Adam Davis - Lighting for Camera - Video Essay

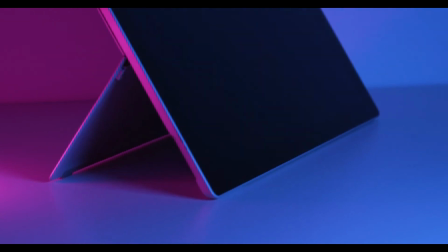8:14 I had to include a Philips Hue light again, but again, the red was really easy to imitate.
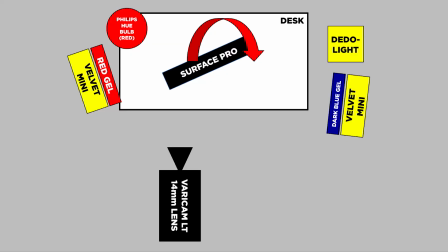8:19 The red was so much more powerful and so much more striking, and was so much more, had more of a presence on
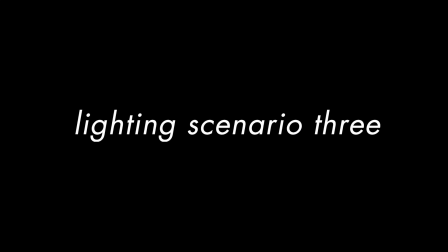8:28 the shot, so that really, really helped a lot. So this is the third setup.
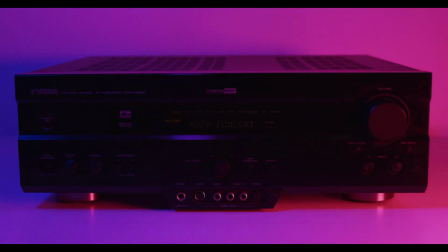8:35 This is the Yamaha amplifier. This was actually the first one I recorded, but I haven't put it first in the show reel because, to be honest with you,
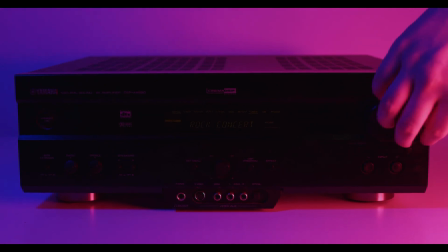8:44 I don't think this is my best foot forward.
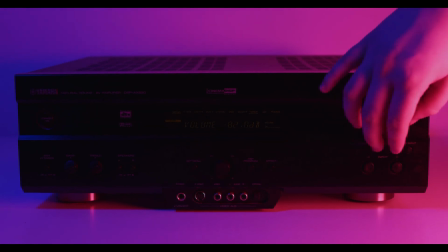8:46 I think I had a bit of a lack of ambition with this one, being the first lighting setup, motivated light setup I've ever done.
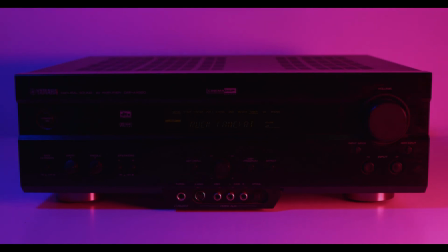8:53 I think this one was really just getting to terms with the lights and coming to terms in my own home with recording and just getting comfortable with it, because I think even by the second and third, the Xbox and the Surface, I had improved significantly with what I was willing to do.
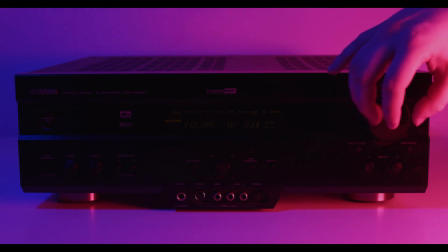9:10 In retrospect, I wish I'd done a bit of camera movement, having the camera at a high angle,
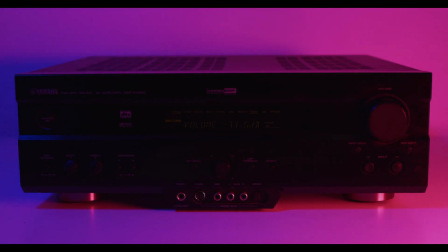9:14 slowly going down to meet the face of the amplifier, would have just made it a little bit more visually interesting. Because right now, even though it's nicely framed, you know, symmetrical, not too much room at the top, not too much negative space at the bottom or either side, it's not particularly interesting, and it doesn't do any favours.
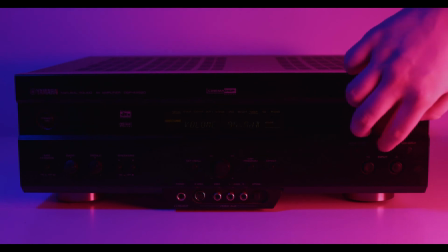9:32 This is just a black slab.
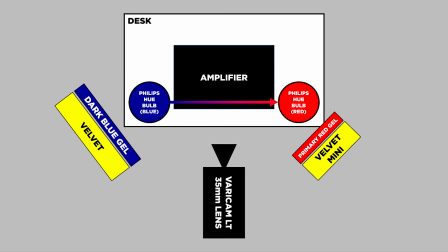9:34 So the way this is set up is about 40 degrees to the left of camera, facing the amplifier, is a velvet with a dark blue gel atop, and to the right is a Velvet Mini with a primary red gel.
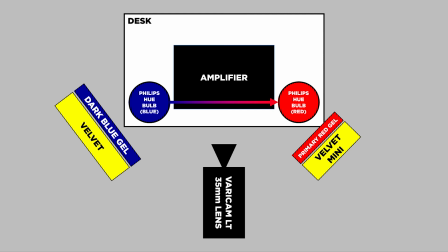9:51 This took a long time to set up, but I think really this is just lack of experience. I gave myself enough time, and I finally got a look I was happy with. But I wanted to justify the fact it was a video. I didn't want this one to be the still. So the way I justified that was using, once again, the Philips Hue light, which really did come in handy.
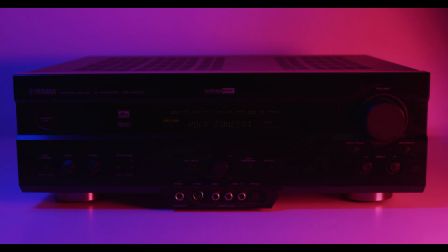10:11 I had my girlfriend stand to the left of frame, holding it above, and this is the bit of blue you can see on the ridge halfway through. And as I recorded, she would move it across slowly, and as it switched across on my phone,
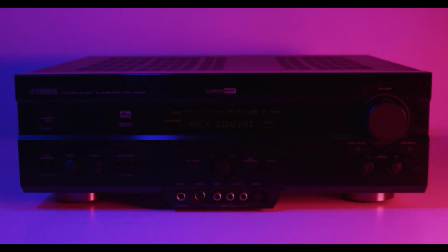10:30 I would switch the light to move between blue to indigo to violet to purple to red at the same rate at which she's turning it across, so it looks like it's changing allegiances halfway through and doing the same gradient as the one we can see at the bottom on the table,
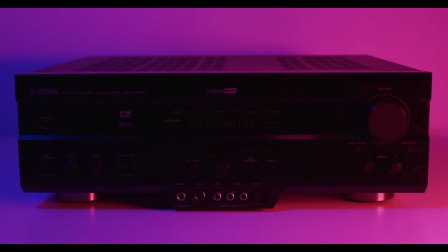10:46 which I think went fairly well and is quite a unique technique to make this setup a bit more interesting, because to be honest, it needs it.
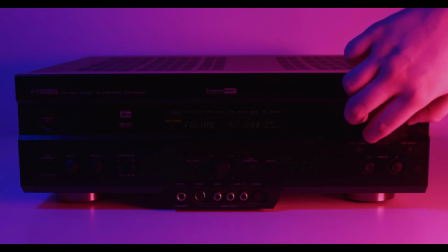10:55 I wish in retrospect I'd use what I learned after this,
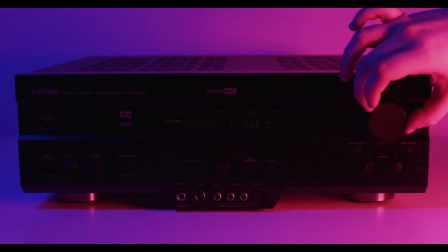10:59 which is to use a dado light or some other motivated light source just to bring up the light levels in the room a bit. It's light enough,
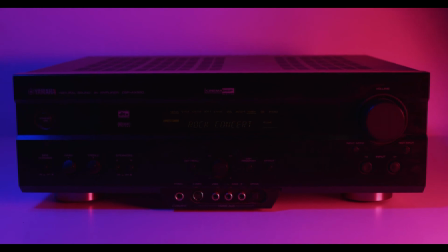11:05 you can see what the buttons say, you can see all the details. I don't think it's overly black, but it would benefit from being brightened up just a little bit.
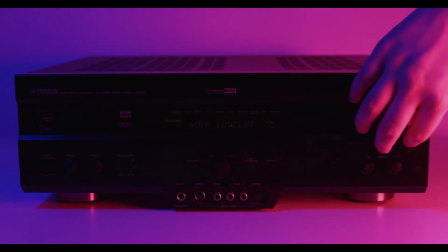11:15 I think that would really elevate this, to be honest.
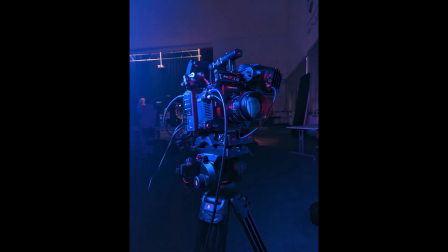11:19 So for my fourth and final setup is of the VariCam itself, which I thought would be an interesting inclusion, being technology photography based, and it has quite a different, the VariCam has quite a different makeup of the other objects. The other objects are square and fairly regular and don't have much relief.
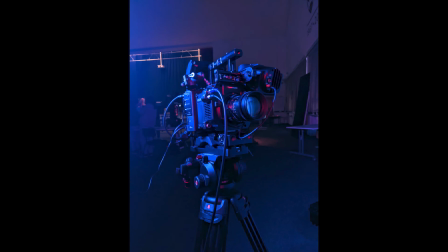11:38 They vary in texture and material. The last one had a brush finish, which I thought would be interesting, but this one, the VariCam, has a more rugged relief. It has buttons and switches and dials and doors and wires coming off it.
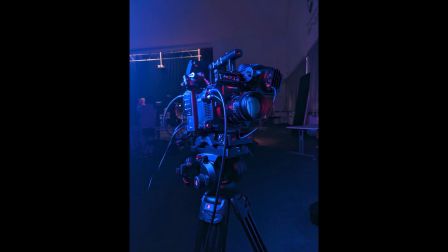11:55 It's a lot of things for light to hit off. So I think, knowing that I'd have problems before, I went into a lecture and decided I'd do a setup there because it is a much wider space, a bit more varied. In my room, as we'll go into, there wasn't enough space to make the VariCam in the mirror look interesting.
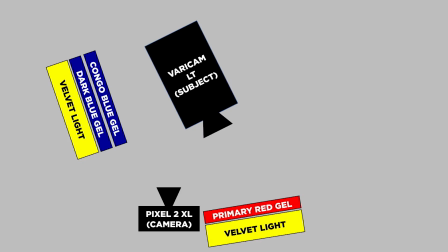12:13 So the actual setup I ended up using was just a VariCam with a velvet light with a dark blue gel and a Congo blue gel at the same time, pointing towards its left hand side.
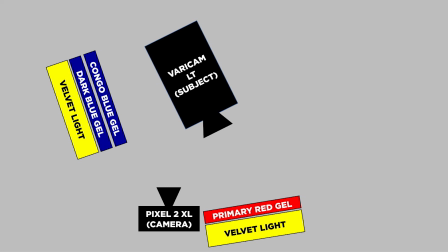12:24 Facing it pretty much exactly into the lens is a velvet light with a primary red gel. This is shooting right into the lens, and that's catching the details in that direction. And then there I am, pretty much in the middle, about a meter away, just taking a picture of this on my Pixel 2 XL.
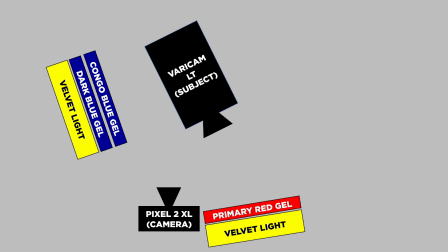12:41 And first of all, this is the phone I take everywhere. I bought it because the camera is supposed to be really good, and to be honest, it is. It can, especially if you use night mode, which I did in this subject. The light, the colours really pop.
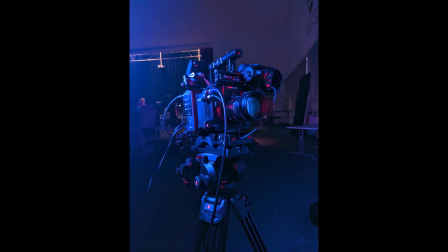12:53 They really are quite. I think you could argue probably over the top, but for what I'm trying to do here, really fantastic. When there was enough light in the room already, so that all it did was just heighten what light there was and create this really nice two-tone effect.
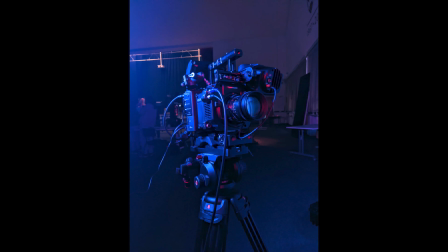13:07 I wish, to be honest, in retrospect, I'd use portrait mode as well, just to create a background, a kind of shallow depth of focus effect. But to be honest, sometimes, because this is achieved using AI, not using another lens, it can cut off wrong images and because wrong parts of the image and put other parts in the foreground that aren't supposed to be there.
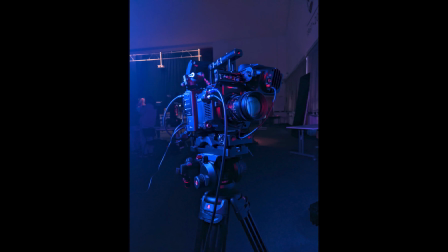13:27 So it's best just to avoid this, because the VariCam is such an oddly shaped object. So for my last setup, ever so slightly, I'll just go over what didn't work and which much more closely resembles what I had in my plan and what I intended for this last setup.
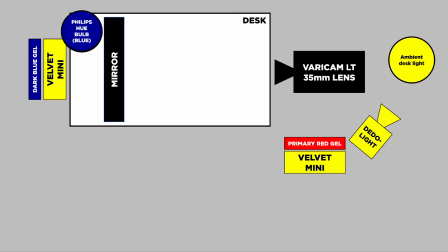13:41 I'd had a VariCam LT with a 35mm lens facing a mirror dead on a desk. Behind the mirror, where I'd have a velvet mini with a dark blue gel, which would create a blue aura around the mirror, and then the rest, everything in front of the mirror, would be lit,
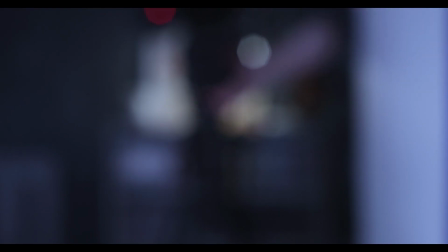13:58 including the camera, by a primary red gel on a velvet mini as well. Everything in front of the mirror would be red, everything behind it would be blue,
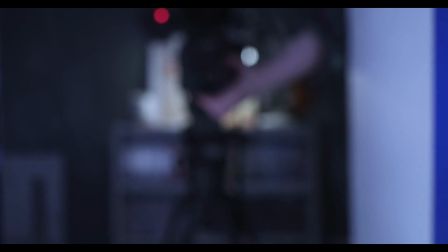14:05 and this would create a very clear impression of where the mirror is and what part of it is being reflected.
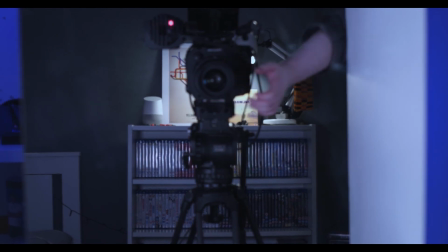14:12 However, the red didn't bring out enough detail in the VariCam because the VariCam was such a small part of the image.
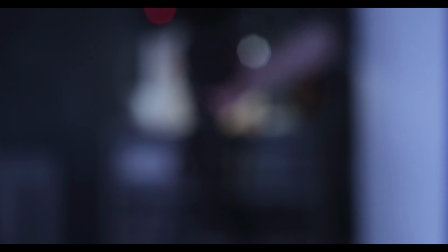14:17 Even if I used a 14mm lens, the VariCam just didn't take enough of the frame.
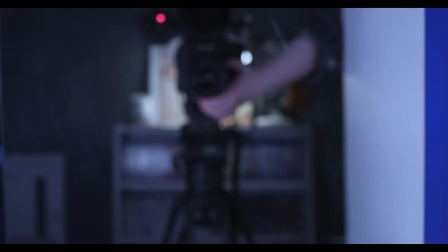14:23 I had this idea of pulling focus in to create a bit of movement, but this created too much camera shake and it just wasn't interesting.
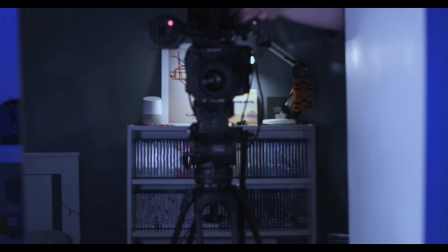14:31 It was too muddy, it was too dark, so this had to be thrown out.
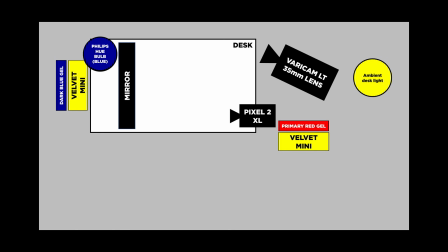14:34 My replacement, which I thought would be a solution, would be to angle the VariCam to the right, actually take the photo on my Pixel 2 XL, which I've mentioned has really nice colour science and really vibrant way of understanding colour and light in night mode especially.
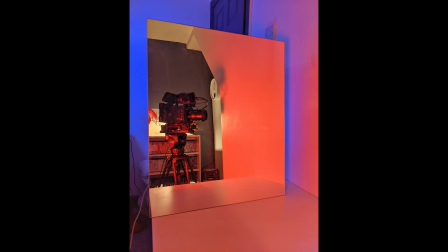14:51 I shot the mirror, and this created a much nicer image where it was very clear what was mirror and what was behind it. There was a really nice contrast, really punchy reds, really deep blues. However, this, again, it was a confusing image to look at.
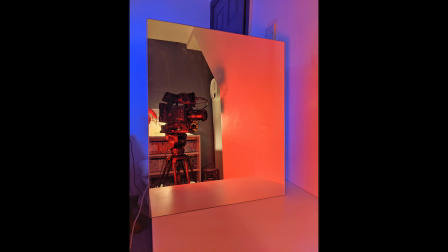15:05 You didn't immediately know what you're supposed to be looking at, where was what. And it wasn't clear that the subject was the Varicam either.
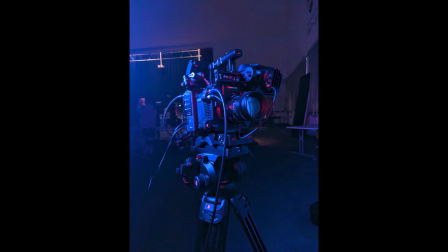15:11 And to be honest, this had to be scrapped as well. I am very pleased with the simplicity, even though I've lost my gimmick of having a mirror, the simplicity of the one I actually ended up using in this assignment, I think, far outshines what I tried to do with this,
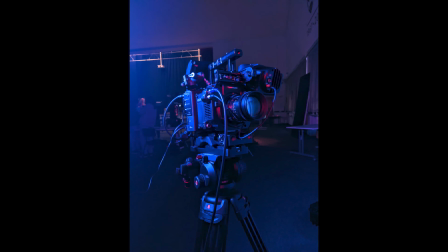15:26 because at least the light hits it, it brings out the details on the left-hand side. The red is also very vibrant.